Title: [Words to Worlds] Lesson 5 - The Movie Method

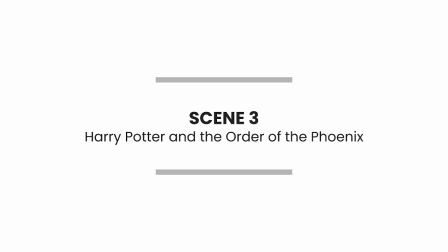Showing the wondrous hidden world of the wizarding world. It feels like an introduction to the new phase, to a new phase of the wizarding world. Okay.
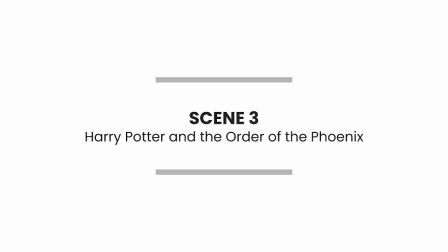Huge battle. Wow, few characters went across. If memory serves, it's the first time Harry's been in the Ministry. Exposition. Okay, so you guys kind of got it. It's basically like Harry Potter. Not sure if this is the first time, but this is definitely new. So that's why you notice there's a lot of exposition.
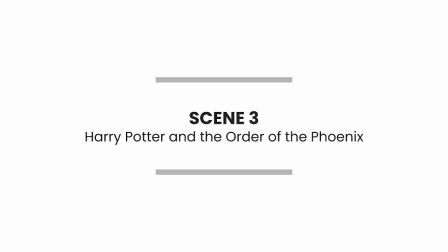It's not like the story is moving forward, right? No characters are exposing anything new. There's no action happening. But they're really just getting from one place to the other, right? But it's really just to show you this is what the world is, right?
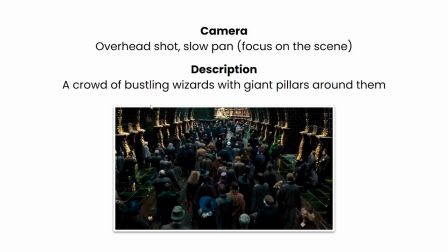Here's everything. So let's look at the camera, right? At the start, the camera focuses on kind of like a overhead shot, right? And slowly panning across. So what are you focusing on, right? You're focusing on the bustling wizards, you're focusing on the giant pillars around them, right?
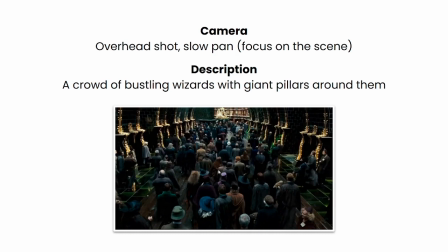Imagine if the camera was following Harry Potter as we went, right? Harry Potter's here. Imagine the camera is following, right? Oh, then how will you describe? You describe like, oh, the crowds are bustling, pushing him back and forth. He can barely see over the heads of people, taller people, right? But that's not what we're doing here.
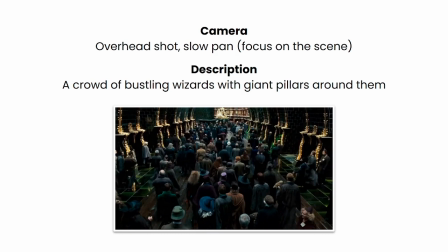The camera is purposely showing you the entire scene, right? And so what do you see, right? You can look at the wizards as a crowd. You can look at the giant pillars, right?
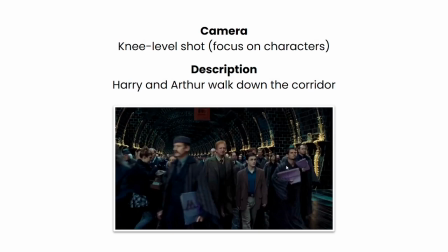There's a kind of like, is this knee level? Okay, anyway, it's a shot that focuses on the characters, right? So now you can like focus more on what they're doing, right? Harry and Arthur walk down the corridor, right?
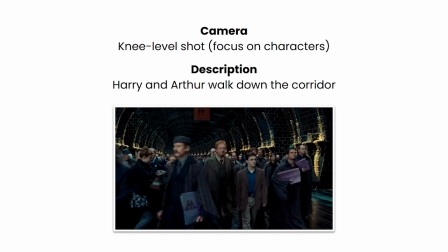I'm not gonna write it in full story, but you just to get a feel of like the beats that we are going through, right?
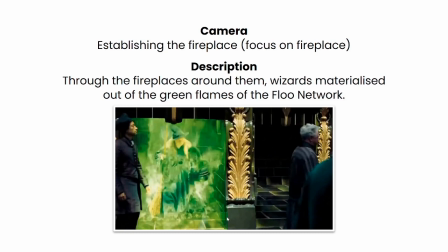There's like a fireplace, right? The camera takes the time to show you the fireplace, right? If this is like the second, third, or fourth time they're coming through, you won't see this, right? They won't be paying attention. The reason why they're showing you now is because this is exposition, right?
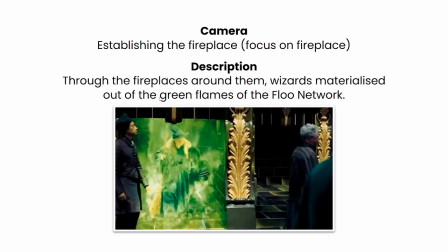They're showing like the wizards materializing out of the green flames of the flu network. Flu, FLOO, not FULU. Yeah. This is intentional, right? The camera purposely focused on it. Why? Because this is interesting. This is part of the lore.
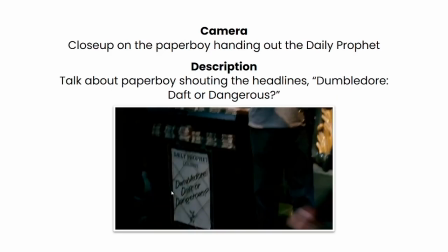And so they're gonna show it to you, right? There's a poster, Dumbledore, Daft or Dangerous, right? So this is more lore. Why? Because this is where the ministry is starting to rebel against Dumbledore, and they're starting to say like, you know what?
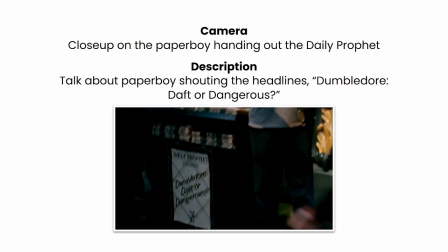He thinks Voldemort is coming back. He's mad. He's a dangerous person.
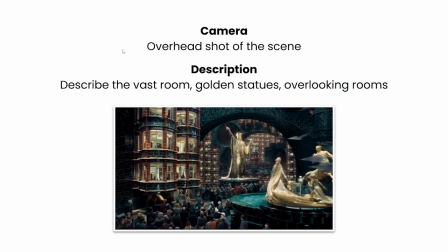Be careful of what he says, right? And then he moves to a overhead shot of the scene, right? And where it starts to talk about like the vast room, there's like golden statues. There's like overlooking rooms. What?
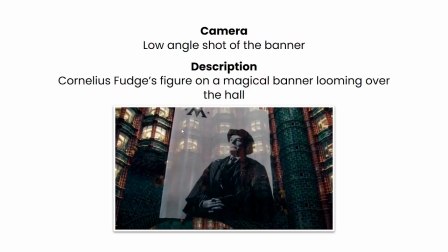Yeah. See, then there's like a low angle shot of the banner. Low angle, right? the point of low angle is because it when you low angle from something, so this is kind of like stuff you learn when you do cinematography, is where it puts someone in a position of power,
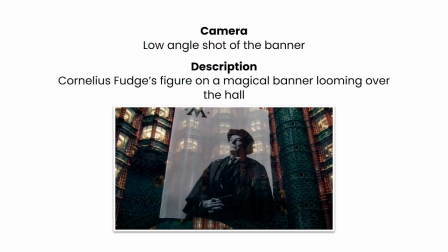right? If you're viewing from top down, right, you're viewing them kind of as lesser, and when you're viewing from below up, right, it makes this seem imposing, right? And this is the Cornelius Fudge, right? That's like the governor or something, like the minister of magic, right?
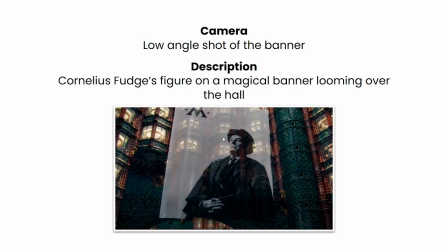And so they present him as someone in a position of power, right? And so his figure is imposing, right? This is how you can create the mood, right?